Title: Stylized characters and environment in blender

The table is really sturdy in both sitting and standing mode, and you can easily program it to have it go exactly where you want it by the press of a button.
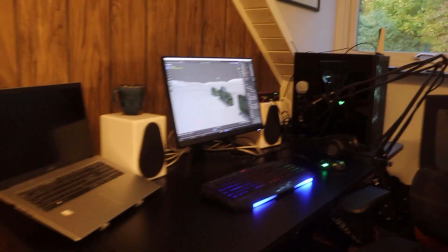4:11 If you're looking for an affordable upgrade to your home office or gaming setup, FlexiSpot is right now having a fall sale,
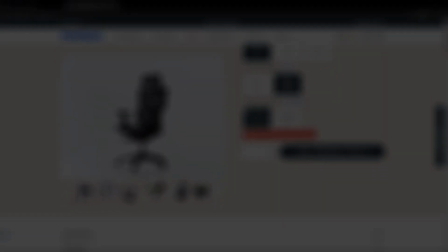4:19 so click my links and use code C750 for the C7 chair or
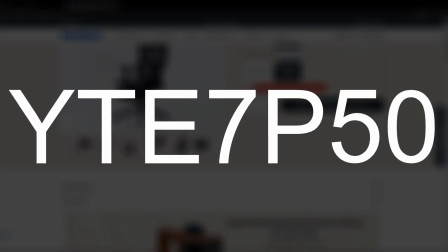4:26 YTE7P50 for a desk and chair combo to save more. FlexiSpot is so confident in the quality of their products that they are willing to give you a 10-year warranty for the the C7 chair, and after having used it for roughly a month, I can honestly say I believe this chair will last you a very long time.
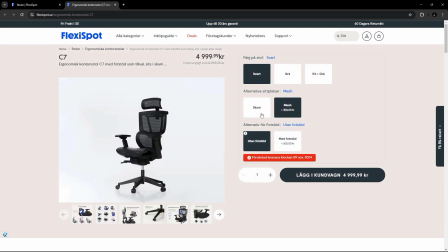4:44 So check out the link in the description and order yours now. Big thanks to FlexiSpot for bringing this video to you.
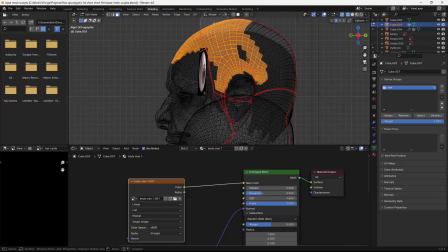4:51 To get some hair, I selected the vertices of the sculpt and assigned those to a vertex group.
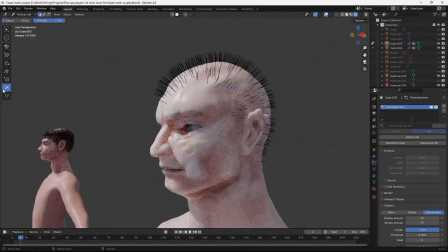4:56 Then I used that vertex group to drive the density of a hair particle system. I adjusted the length and then used the hair edit mode to shape it into some nice haircuts.
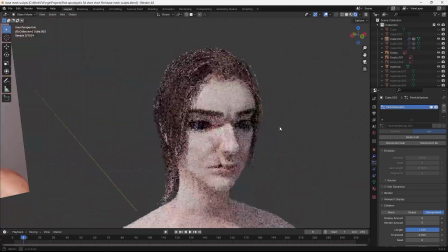5:05 I used interpolated particle children to get some interesting shapes and give it some flow. To get some fast clothes, I grabbed a bunch of pictures from clothes I had lying around the house, then imported those images as planes into Blender.
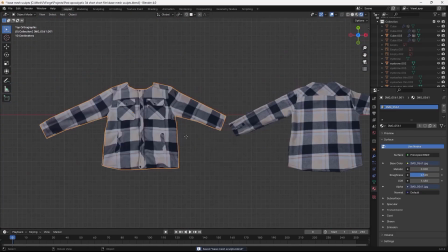5:19 Then I used the knife tool in edit mode to cut out the shapes, lined up the front and back, and then used a grid to project some more detail onto the geometry.
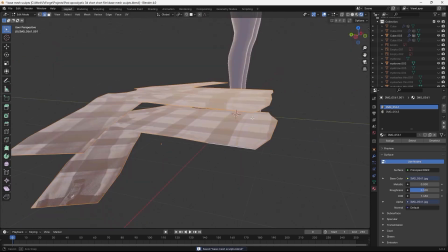5:27 Then to make the clothes fit nicely in 3D, I used the command bridge edge loops and then deleted only the faces.
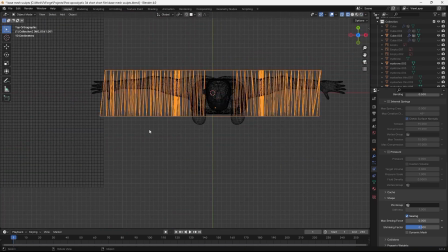5:34 This allowed me to check sewing in the cloth settings, and it sewed the back and front together onto the characters.
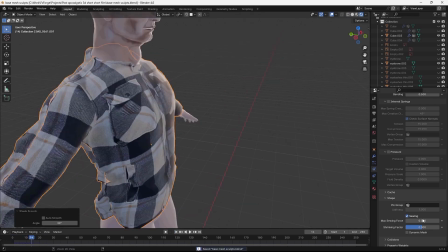5:40 Another cloth setting that was really useful was the shrinking factor.
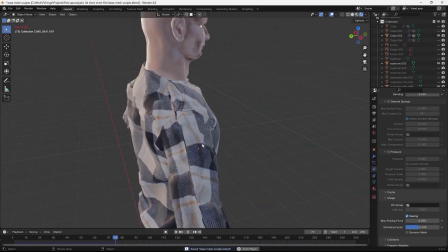5:44 Setting this to a negative value expanded the mesh on simulation and gave it some nice folds and creases.
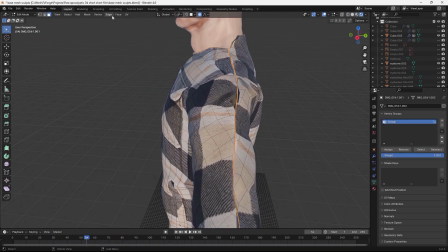5:50 Then I applied the cloth simulation and joined the seams.
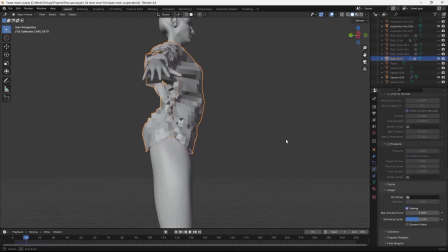5:53 I repeated this method for a bunch of shirts, pants and jackets, and now we have some 3D clothes with the minimum effort.
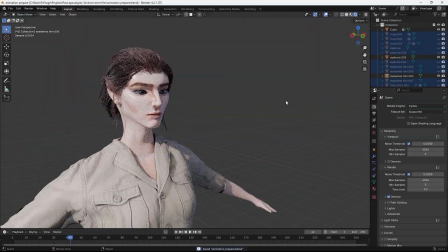5:59 I wanted to have a couple of different weapons for the characters, and I decided on making a wooden bolt action rifle,
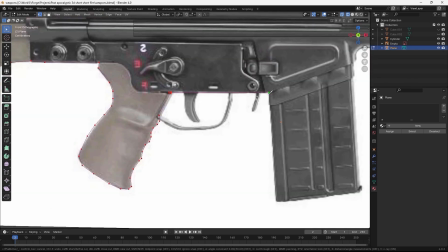6:05 an axe, a knife and a Swedish AK-4. I started with the most difficult, the AK-4.
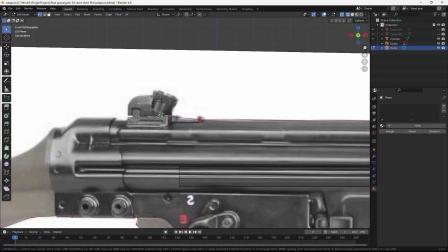6:11 To get the general shape, I used this side view picture and traced the outlines with the knife tool.
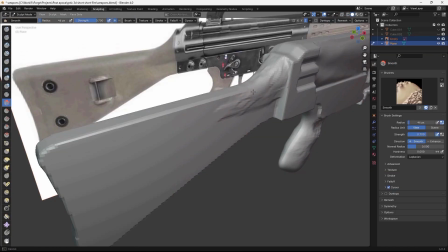6:16 Then I started cutting out some more details and extruded those. I did some basic sculpting on the round parts and then I started adding more and more details with booleans. Now as a heads up, this method I'm using here is it's not really ideal and it wouldn't pass for a video game model or something, but for my purposes it's absolutely fine.
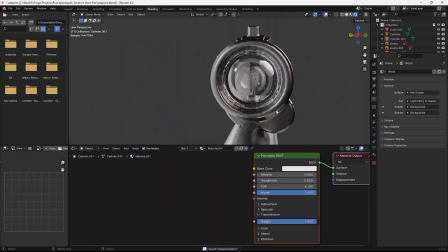6:34 I wanted the rifle to have a painted metal look, like the paint was falling off in certain areas exposing the metal underneath.
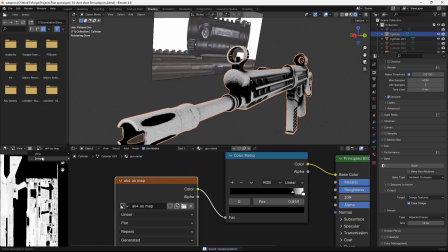6:41 So I baked this ambient occlusion map and used that to blend between this green paint and this metal material.
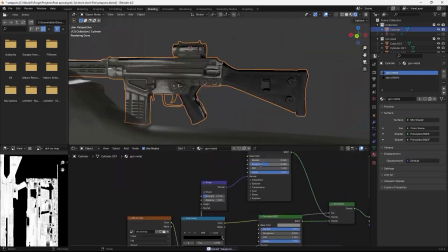6:46 After adding some surface imperfections using a bump node, this was the final result.
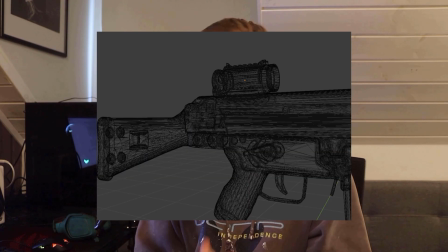6:51 And like I said, the geometry is absolutely cursed, but it looks pretty cool, so I'm happy.
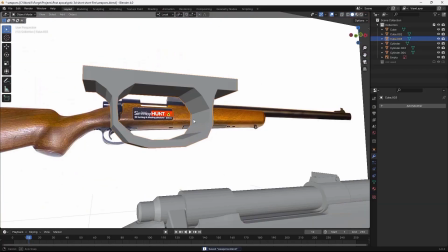6:56 I went on using the same methods to create this bolt action rifle and this axe.
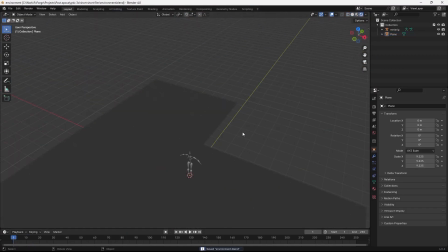7:01 The short film needed an abandoned gas station / convenience store, so I started blocking out the shape with a plane.
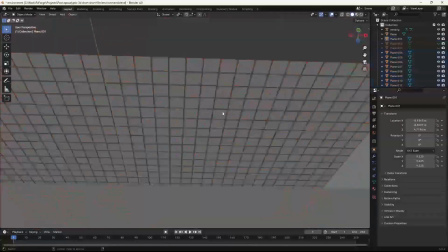7:08 I really liked this broken ceiling look, so I subdivided the ceiling plane and then separated the tiles from the grid here.
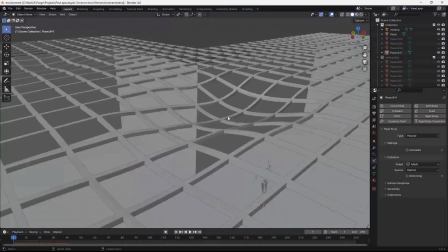7:14 Then in sculpting mode, I added some variation with the grab brush to give it this sagging look.
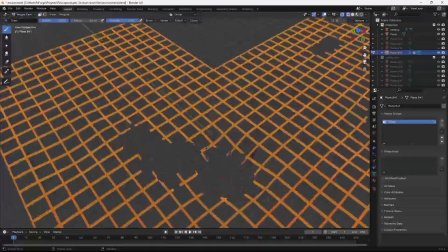7:19 To make the edges of the broken part look a bit more dynamic, I created a vertex group for pinning and then simulated it falling down like this using cloth simulation.
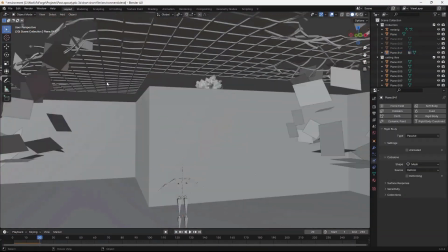7:27 Then I made the tiles rigid bodies and made the grid a passive rigid body with mesh collision so the tiles could actually fall through,
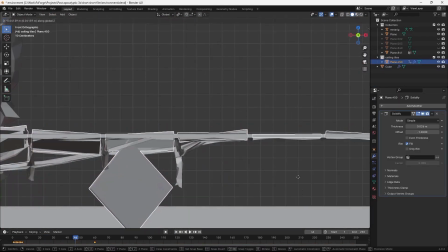7:35 and then simulated them falling onto the grid like this.
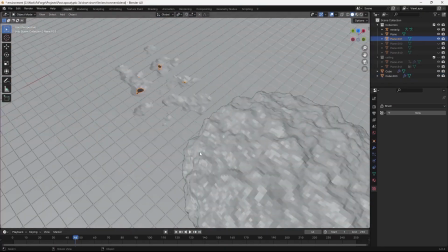7:38 I modeled some smaller tiles for the floor and then used this displaced sphere as a cutter to give it some damaged areas.
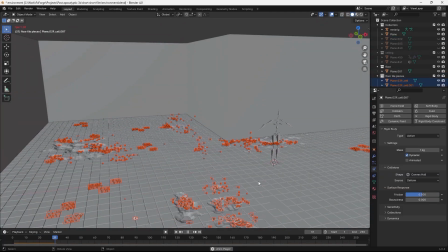7:45 To sell the illusion, I simulated some loose tiles and debris over those destroyed parts, and then remeshed and decimated everything.
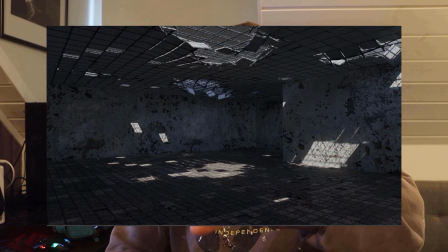7:52 I was really inspired to see this cool look where the sun would shine through the broken roof and give these dynamic highlighted areas inside the gas station.
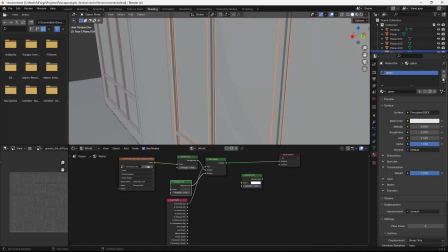8:00 I cut out some windows and gave them a glass material. Then I started working on texturing the walls.
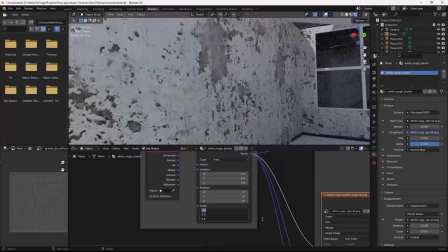8:06 I downloaded 2 texture variations from Polyhaven, then made a black and white texture mask to blend between the two.